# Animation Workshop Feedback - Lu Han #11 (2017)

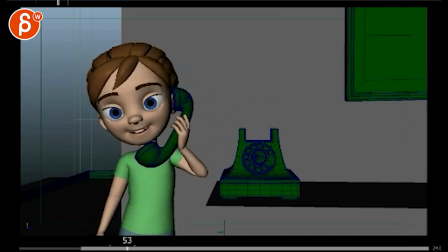4:14 She can do even simple blinks. It just feels all very robotic. She feels like a mannequin, like a robot moving around. There's just not enough of life in there. It feels like you're doing pose to pose and then the jaw goes up.
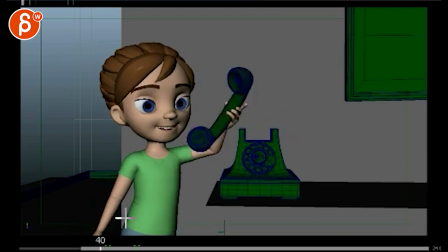4:29 So you just have to start overlapping your movements more. It feels very much beat.
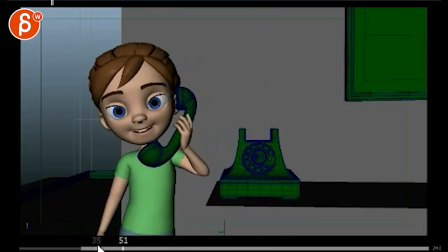4:36 This is a beat this is a beat right it's a bit funky a bit too floaty that gets better see see how much this helps just the blinks and darts you got to
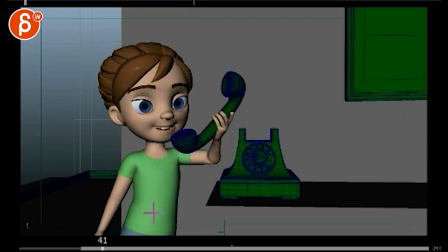4:51 definitely have something here so so the reason i was mentioning it just sometimes it's not quite clear to me at
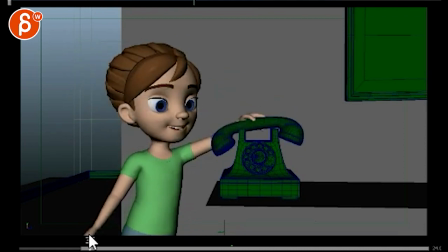4:56 what point you are in the shot because you have blinks and darts here so why is it not happening here is that because you don't want
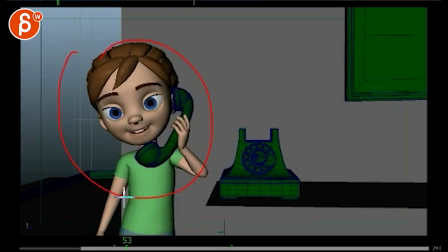5:03 her to blink but then I'm not sure about the acting choice right so sometimes I'm not quite sure is this an acting choice or have you just
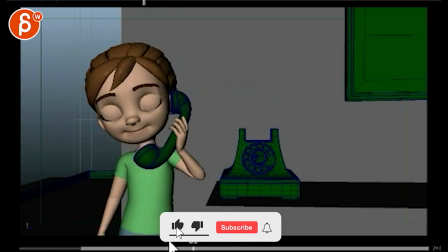5:10 not gotten to things yet the way you've gotten to them here so that's why I'm asking you know at this point like this is beyond blocking
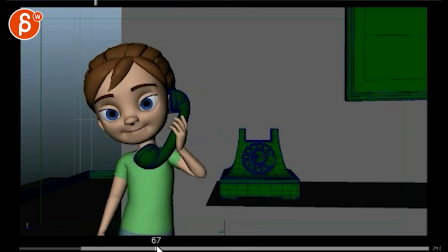5:17 right you're you've blocked out the scene already so you have to start putting in all the details so I'm not quite sure why stuff like this is in there it's like I'm mostly confused see that's much better Like, I like, from here on, she's totally alive. She looks, blinks, what's around here?
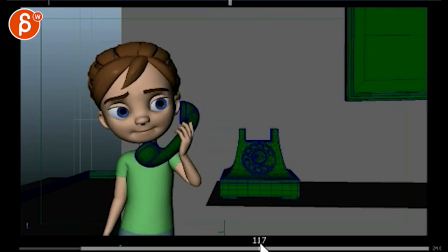5:37 I'll probably make this dart faster. This dart is a bit slow.
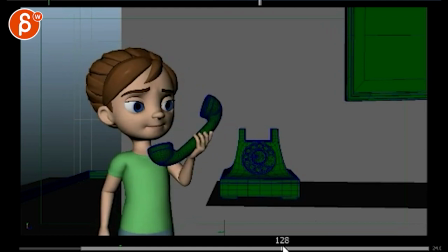5:46 And this feels a bit pose to pose. She goes from here to here. This moves, this moves, this moves.
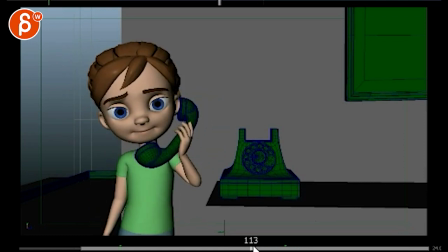5:52 It's all at the same time. Right, so when she's done here, she might lower her arm first. Then look around to look at the phone. You have to start thinking about which body parts are moving first. And all based on what story do you want to tell.
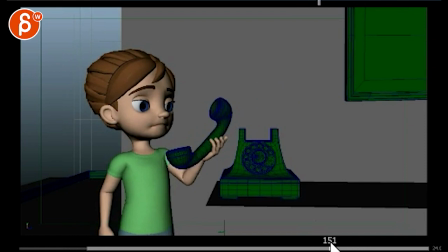6:12 Same thing here. All the better. You have one, two, yeah, you got two frames, you could probably push, push that.
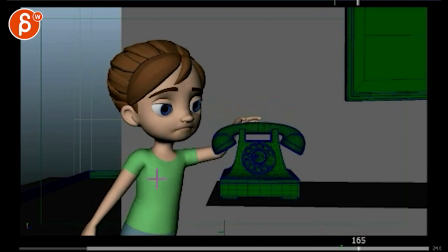6:21 So same thing here, you have a sudden pop here, I don't see anything in the shoulders. This is a bit too straight, it feels like you're overextending your IK arm there potentially.
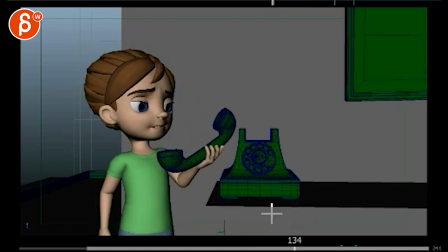6:32 This section is definitely better. It just is from a technical point of view a bit tricky. But I hear you.
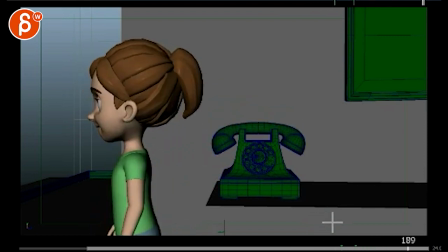6:37 I mean I see your email and you're asking how to do that in Maya. It's a bit of a tricky thing to show it in here so you're right.
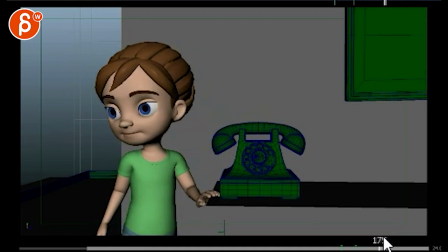6:46 But I see a lot of people having the same problems. So I'm probably just going to do like the cheat sheet that I talk about. You know when you have next to your monitor, look at your root first, then chest and head. your basic blocking and then splines for arcs watch your ease in and out
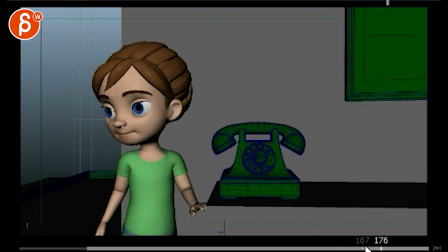7:03 I can probably come up with a list like this and then do it in Maya and show small examples
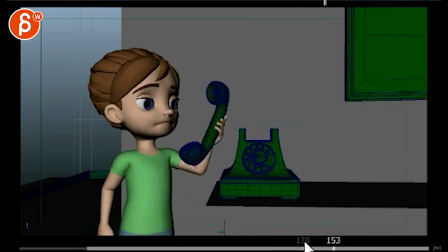7:10 what I mean that would probably be better
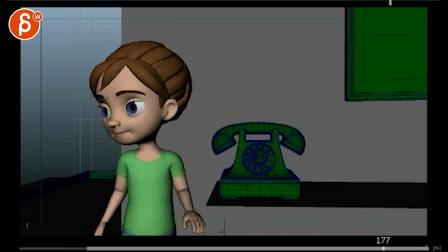7:15 this is better, I like this feels like she's not quite here taking a step but here feels better she's just taking that step there
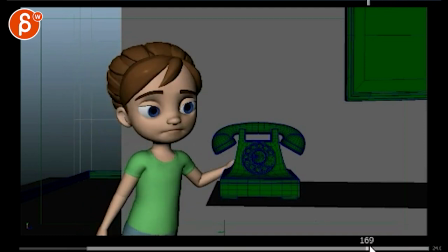7:24 so I think you fixed that The rotation in Y, for sure.
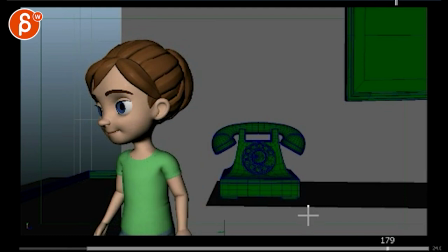7:30 Just through here it gets a bit funky because it's still pretty much moving as one unit. That whole thing is moving. And then again she has no blinks or no darts, eye darts, nothing, so it feels a bit dead.
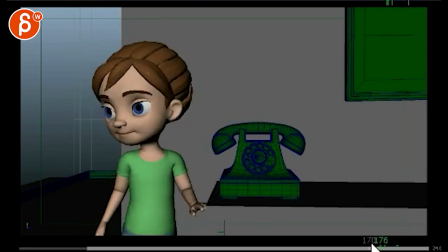7:43 And it's also a bit slow, like slow and even, the timing of her turn. It's just a bit robotic in places. you might even be able to cut it here right because you're telling the story that she's done
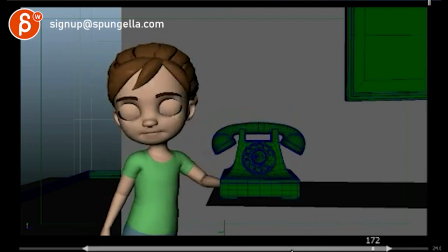7:59 imagine you're watching this and you're going to go huh how weird maybe a couple more frames to read it but
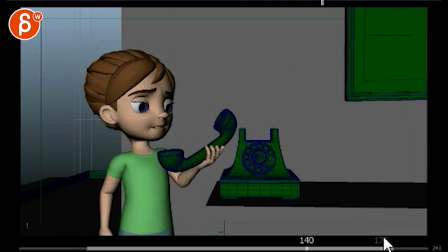8:10 right sees this huh what's going on here
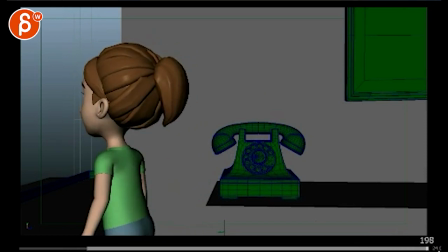8:13 cut so you might be able to cut out sooner instead of doing this whole turn I'm not even sure you need this plus it would help you too
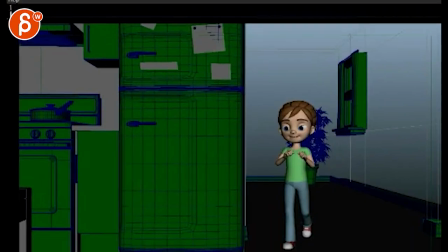8:23 let me bring up the other one. Alright.
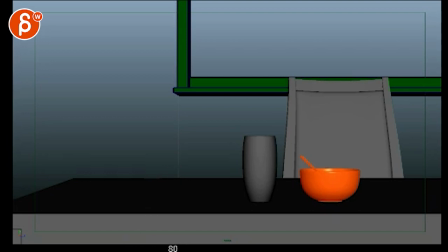8:31 Ooh, that's weird. Hmm. Not quite what I had in mind.
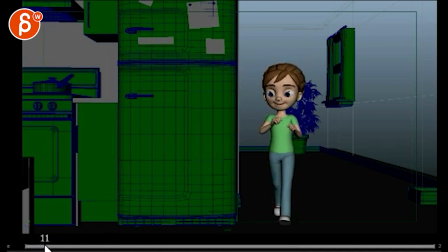8:41 So, I think the forward translation is better. I think you're every now and then you have a very sharp drop in the root. So, you can see it here. She goes forward. Boop. That feels like a linear key. Boom. Up.
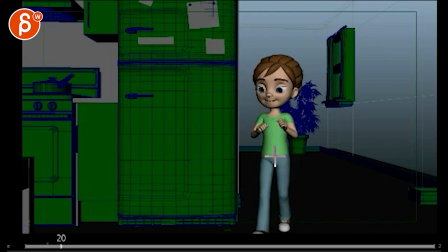8:58 Boom, like that. That's That's a linear key. I can follow this line here, right? That's your linear key right there. So in your Y, right, your TY, it suddenly does this, like on a linear key. There's no spline there. That's something else that I talk about where you got to look at your ease in and out.
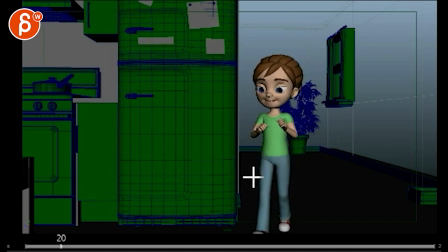9:19 So for something I would be confused, if you say you know the rules like ease in and out, but then how do you do it? I mean there, you can, you know, if, again I'll show it in a separate clip, but if you If you have a key that's like this, that's a linear key, you would hit your spline option and it would,
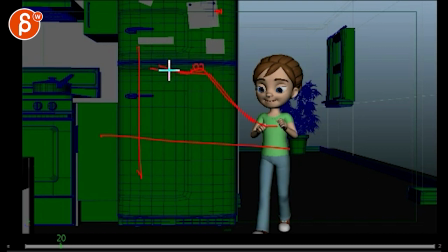9:34 if you have another key here, it would start to do this, right? You have a spline bump, but then you can move that key down and then you end up with something that's smoother. Like, I'm slightly confused if that's what you mean, like you don't know how to do that.
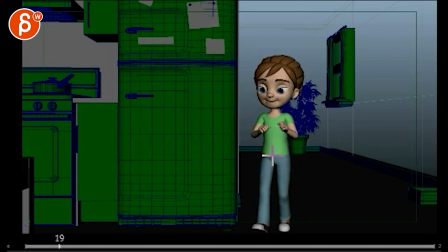9:47 And if you're not sure about the graph editor, you can always go frame by frame, follow this, there's a line, there's a line, whoop, and now it drops here. so you can see, boop, that's your spacing, right? And then here you stop again.
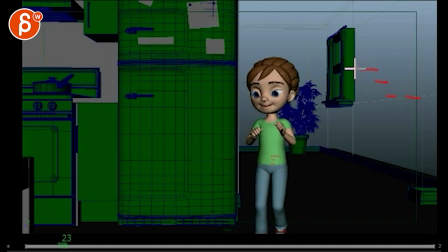10:02 So instead of doing this and then a sudden drop and then staying, you want to introduce a frame here and a frame here, right? It's basically like a bouncing ball. So if you have a bouncing ball that goes up, then you have your spacing that gets smaller, smaller, and smaller, and then it comes out again.
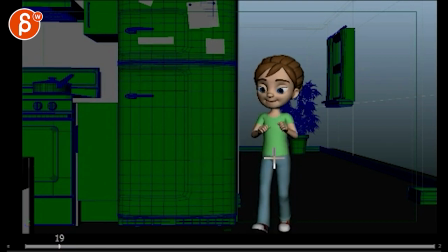10:19 I mean, that's the same idea. You just don't want that sudden two-frame drop here. So, it's the same idea, same principle as with the bouncing ball, you just got to look at your spacing. This is not too bad. So, what I would do now, now that you have the forward translation that's kind of ready, you have to start adding some left and right.
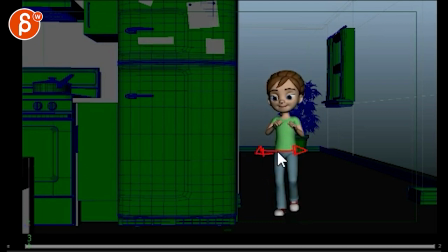10:39 So, every time she goes over one leg, she would move this way, right? She would be doing this. That's your... like your hips would be up because this leg is taking all the weights and then you have that.
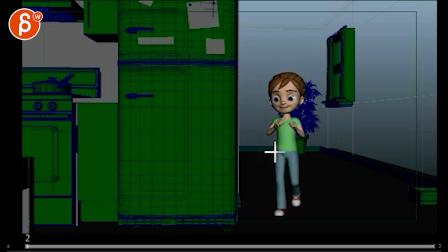10:56 I'm exaggerating, it wouldn't be this big, but that's the idea, right? So every time she goes over one leg, the root has to translate over this one. Now that you're taking, going over this leg, now she has to translate over this way, so she's kind of leaning that way.
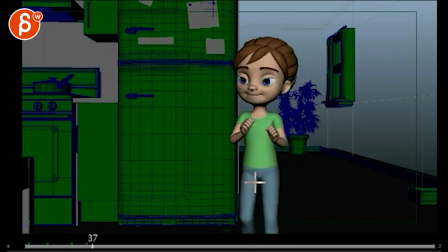11:12 Boom, same thing here, she would lean over and then lean back this way and then stop, and that stop would be also less linear. It feels like you're going forward and immediately stop versus coming and maybe settling and maybe taking a step back.
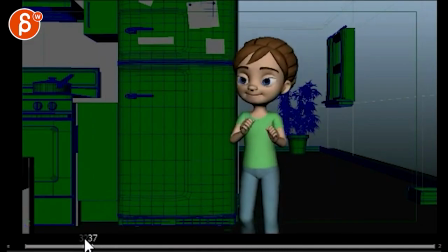11:27 It doesn't have to be much, just a couple frames, so it doesn't feel like, boom, it's this crazy thing. It's not too bad though, you have a nice overlap on the head, so it's really just one or two frames. Here, the arms stop a bit abruptly, right there. That gives it that kind of bit of a harsh feel.
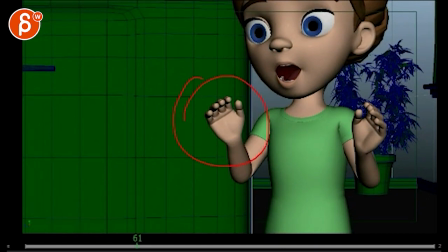11:42 Now what's a bit funky is you go, Now we focus on our hands, which is weird. And now we go on our face.
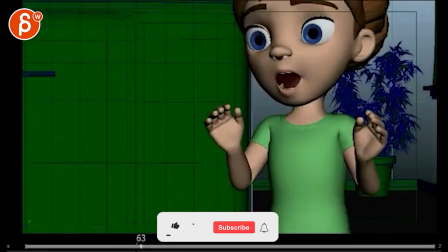11:48 So you want to do, what is this? Is this a translate? Okay, no, no, you want to stay from here, right?
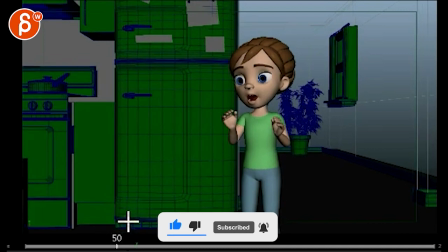11:57 Set a key, and then do your lens change, right?
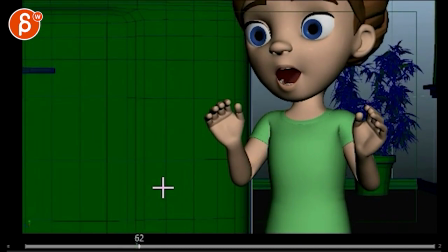12:02 This looks like a lens change. But now you're translating, because I can see the parallax.
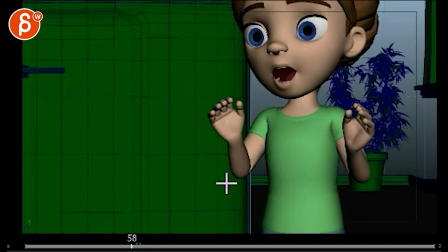12:06 I can see how this is moving, so you need to set a key here, right there.
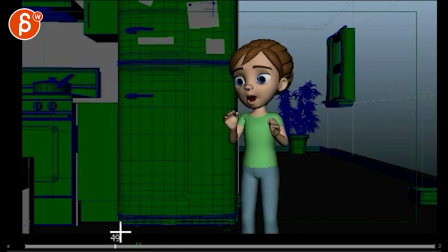12:12 Set a key on all your camera, like translate and rotate, right? And your lens. Then you go boop.
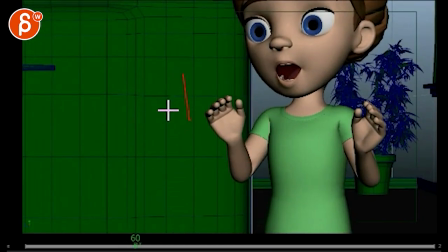12:18 But then now on that frame, you're already rotating the camera up, right? So if the girl is here and this is your camera, before that you had a nice lean frame.